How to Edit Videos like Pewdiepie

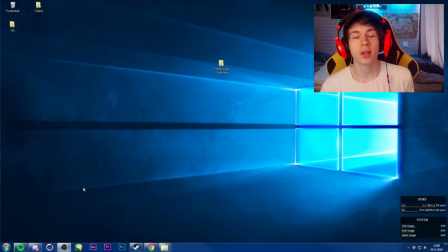How are you doing all there, fellow ass cheek lovers, and welcome today to this tutorial where I'm going to learn you guys how to edit like PewDiePie. Well, actually Brad won, but we don't talk about that. We all think PewDiePie edits the videos, right?
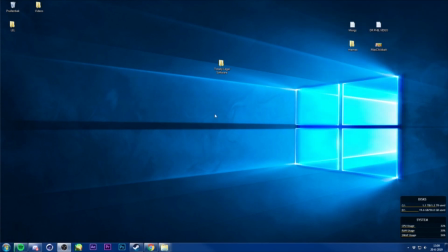Yeah, okay. Well, first of what you want to do is look at your nice desktop and open your folder of very legally
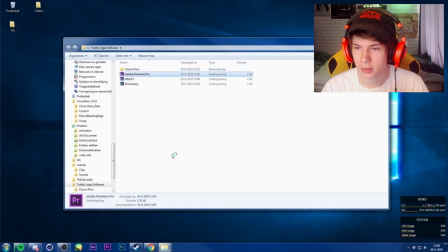acquired software, and just open Premiere Pro.
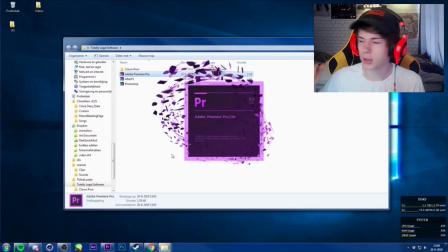We're gonna work with Premiere Pro here, but if you use something else like Vegas or Movie Maker or whatever you use, you can fuck right off.
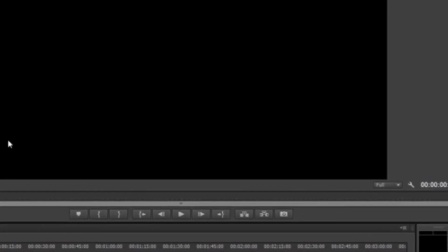So then what we have is we have our main windows over here, and what we're gonna do now is basically gonna drag some footage in here.
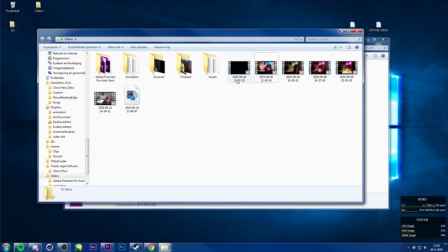I've got some footage already, and what we're basically gonna do is use that.
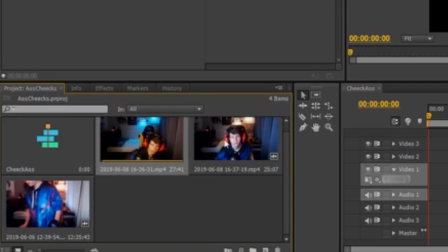Nice rule of thumb is to keep all your footage and all your clips you're gonna use in one big pile over here, so that at the end of the day you can't find shit anymore. We're just gonna drag something up here.
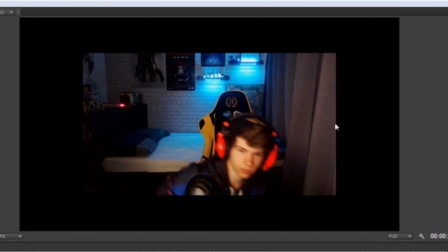As you can see, it has some black lines around the side because I record in 720,
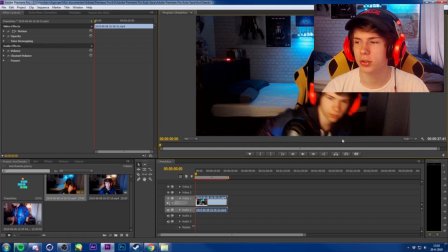because that gives those nice crispy quality that you want to acquire if you want to copy Pew's quality. And what we right now have is just a clip
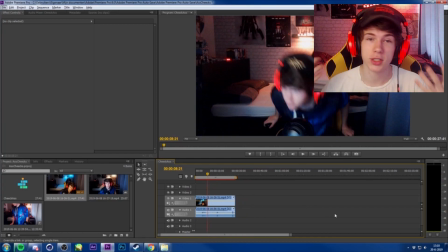of me climbing up the chair, just really normal stuff right here.
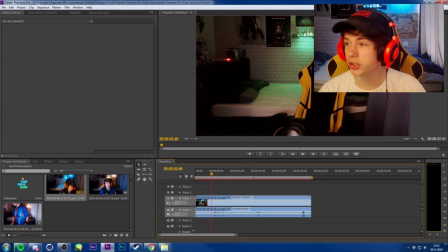So what you're gonna do first is you want some music, and what I basically use is I have this one clip from the PewDiePie vs T-Series livestream where they were basically streaming this nice calm music,
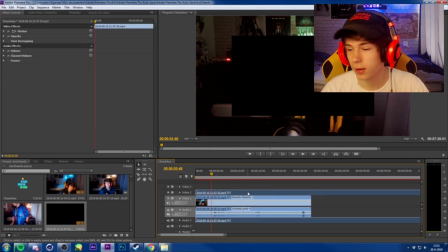and I just recorded it for 7 minutes straight so that I could use some nice calm music.
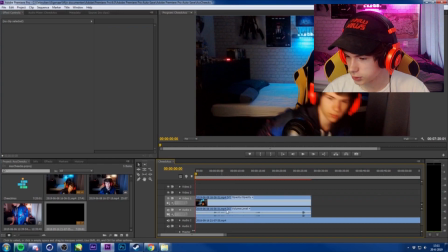So what we're gonna do next is just keep that under there at all times,
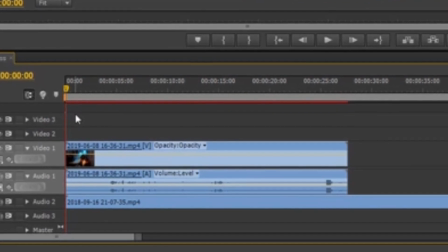so that you don't have to over edit it and just come back and edit in some more clips with music,
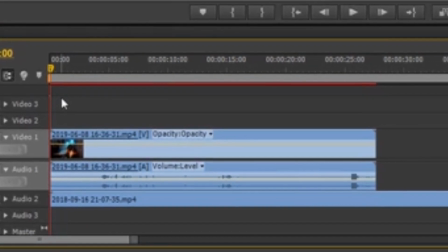because that would take too long, too much quality. We don't do that here. And as you can see over here, something happened.
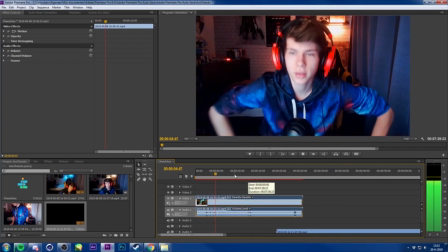Hey, that's important. Well, another day, another reason not to fuck it all.
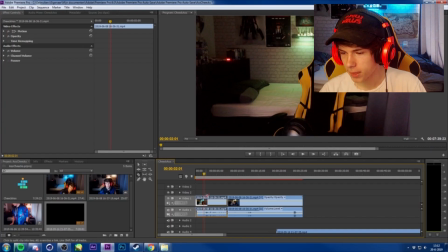So that's basically just a very normal way to start a video. And what we want to do right now is just edit some stuff in.
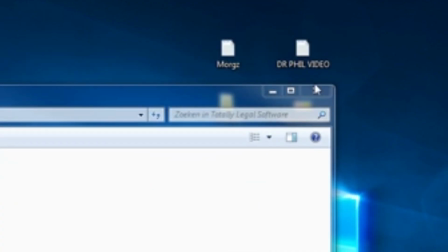And we have a nice folder over here called memes,
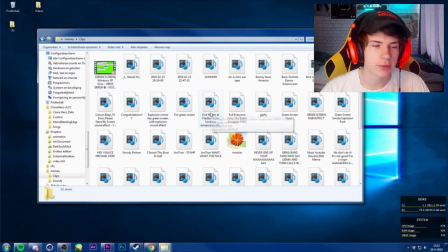and in that folder I basically have all different kinds of clips that I can use throughout different types of videos.
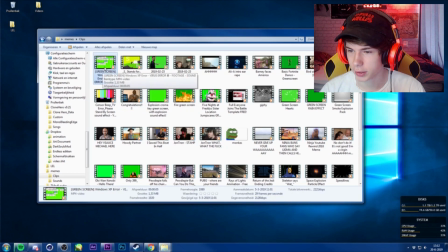So what we're gonna do now is basically drag some stuff in.
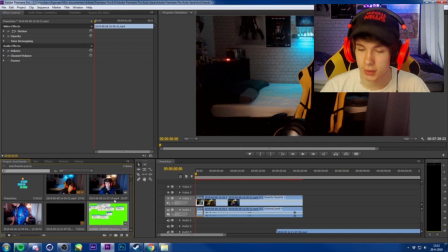As always, just keep it in there, keep it nice and organized.
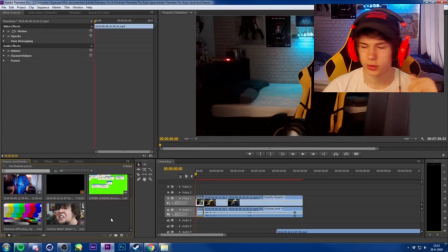Just some very basic ones.
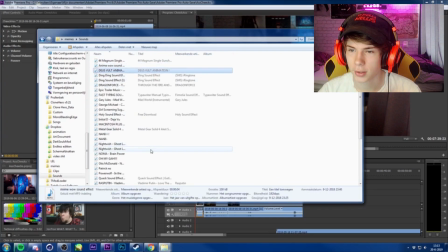What we also maybe want is some sounds, so we're gonna look through here and just find some sound effects.
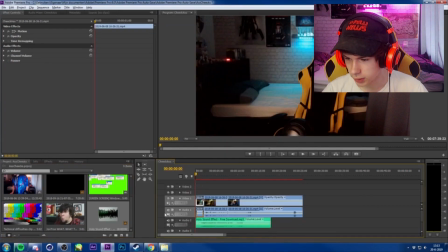So what we're gonna do right now is we just have a holy sound
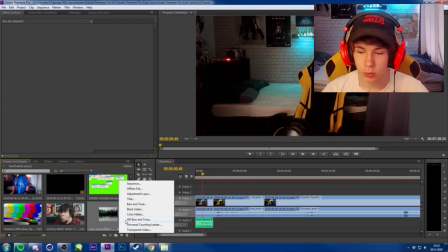and just play that in here. Also, if you want some text, go down here, click on this button and add title.
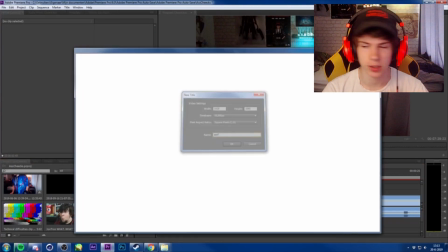Just give it a name, it doesn't really matter.
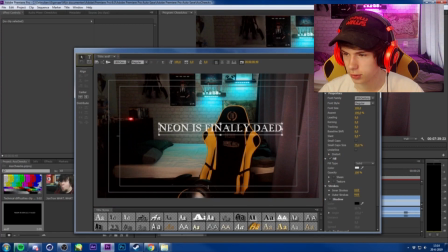And just crank the size up to 11. Nice.
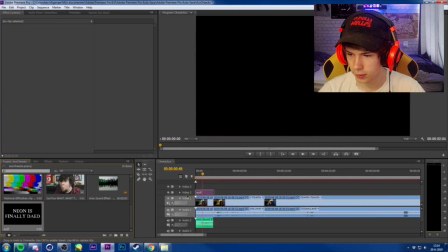And basically put this on here, crop it in a bit.
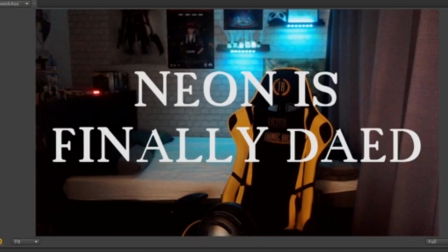Nice. Now we want some movement on the screen, because now it's very static image, and we don't want that.
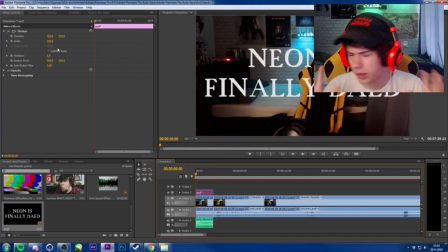We just actually want it to like move a bit, zoom in a bit on the text. So what we're gonna do right here is scale this down a bit, and over the course of the rest of the text we're gonna enlarge it so that it looks like the text is coming closer. If you also want, you can just
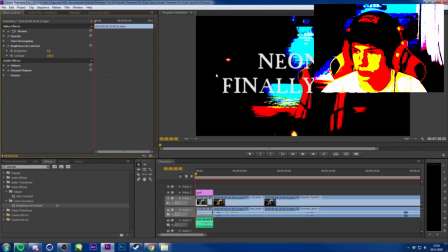pump up the contrast to 100, like nothing is visible anymore.
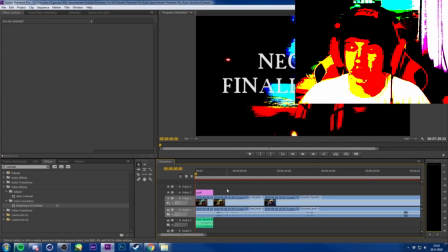That's always nice, because it gives those nice deep fried textures,
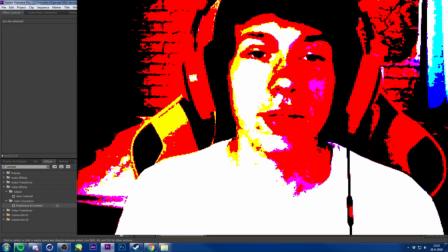which we really want in those PewDiePie videos, because PewDiePie is a nice crispy motherfucker.
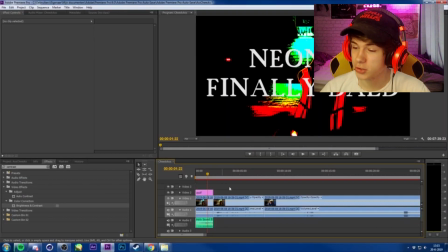Okay, what we want right here is something happens that we don't expect.